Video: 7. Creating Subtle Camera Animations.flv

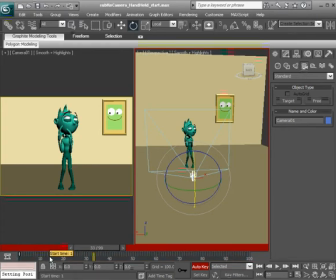[4:10]
We'll just bring that over to frame 1. Holding down Control Alt again, we'll use the left mouse button to drag that back over so our start frame is frame 1. Alright, so we have the cameras shifting, and then the eyes, now they are looking at the character and looking back, so we want this motion to be real quick.
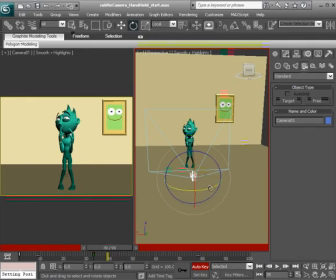[4:31]
So let's say on frame 39, we go ahead and have the camera kind of shift over a little bit more
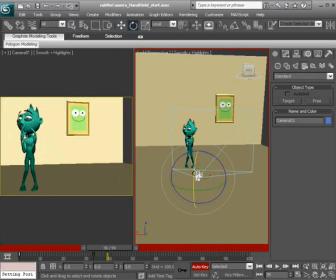[4:39]
and rotate it over and up to look at the picture.
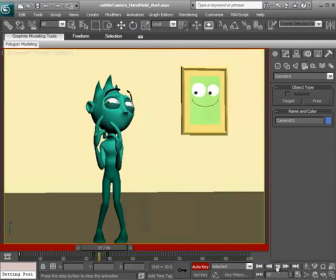[4:45]
So if we were to focus on our shot camera, here's what we have so far. A nice little quick head turn, we could say.
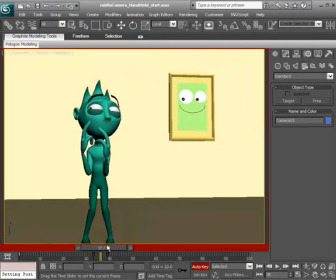[4:55]
Okay, and we'll want to have this hold for some time.
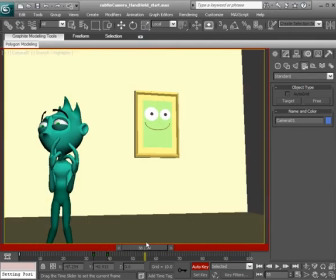[5:00]
When doing this, we want to make sure that we have enough time to make this convincing. So we'll act as if the camera is really studying this area for for several frames.
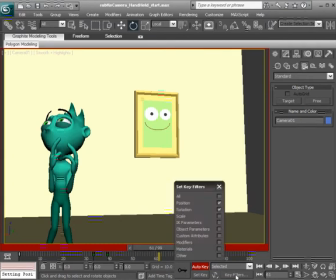[5:12]
Let's say to about frame 61, we'll add a hold. We'll just set a key. Checking our key filters, we can make sure position and rotation will be keyed.
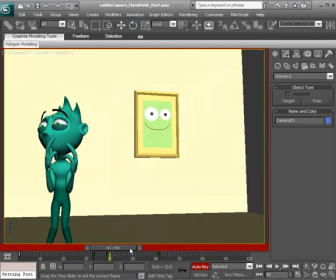[5:21]
We'll go ahead and set a key to add a hold. So we're breaking this up layer by layer. We add the base motion first, and then we can go in and add some extra shifts and extra dirt to our F curves to
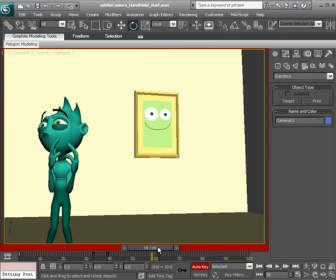[5:36]
add some more subtlety and subtleties and make this look believable. All right, so from here, let's say we have a slow head turn where the camera focuses back on the character. Almost like, I thought I saw something, but maybe not.
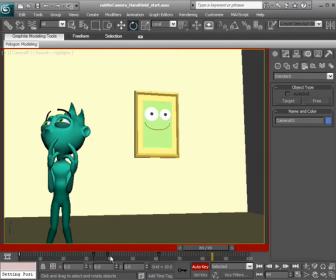[5:54]
So let's say on 84, we go ahead and take the key from frame 33, and we'll just clone that to 84. So we'll head over to 84, hold down Shift, and drag the key from 33 to 84. That's a quick way to bring that camera back.
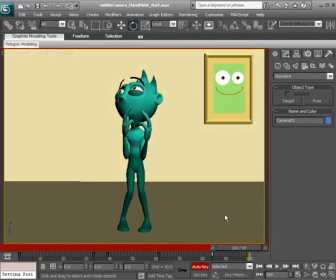[6:16]
Okay, and then to finish, we can go to our last frame and just add a slight shift.
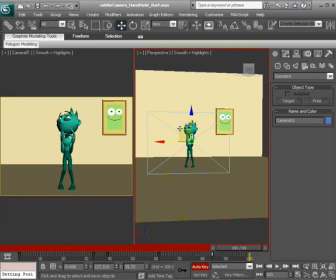[6:20]
So going back to our perspective, we can go ahead and have this camera shift very slightly to our right and up. So let's see what we get so far if we were to just go ahead and focus in on our shot camera and hit play.
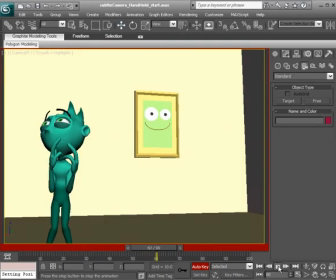[6:40]
All right. So there we have it.
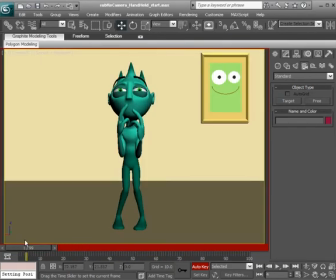[6:46]
And again, we've created this illusion of, hey, something just happened, something moved. What was it? Was it the picture? And then the camera looks back. So from here, what we'd want to do is just go through and add a little bit of dirt to this,
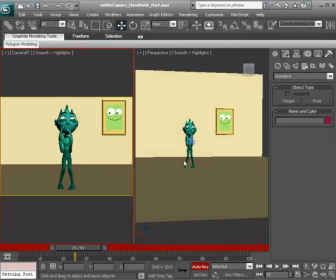[7:00]
adding some extra subtleties to make it look as if this camera was handheld.
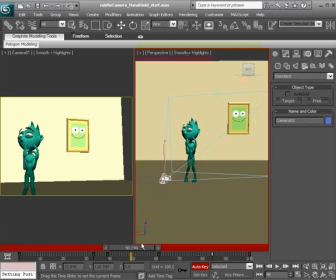[7:08]
So going back through this, let's say we go ahead and animate some extra rotation to this. And I'll actually go ahead and bring back the curve editor. That might be the best way to do this so we don't move the camera too much.
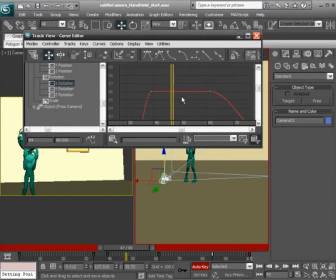[7:30]
I'll focus on the rotation X, the up and down motion. And here's what we don't want, these flat lines. So I'll go ahead and move over to about frame 51. I'll use the add keys tool to just add an offset, bringing this key down,
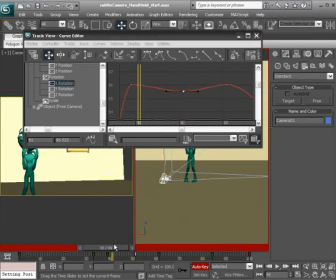[7:50]
which is almost like recoil. We have the head move up, and then for a little bit of recoil, we have it move down and then move back up again when we get to about 61. So we'll go ahead and focus in on our shot camera, see how this looks.
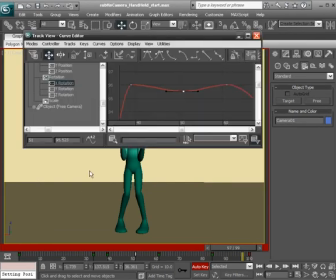[8:08]
Nice. Now that might be a little bit too much, so I'll go ahead and head over back to the curve editor, zoom into this key,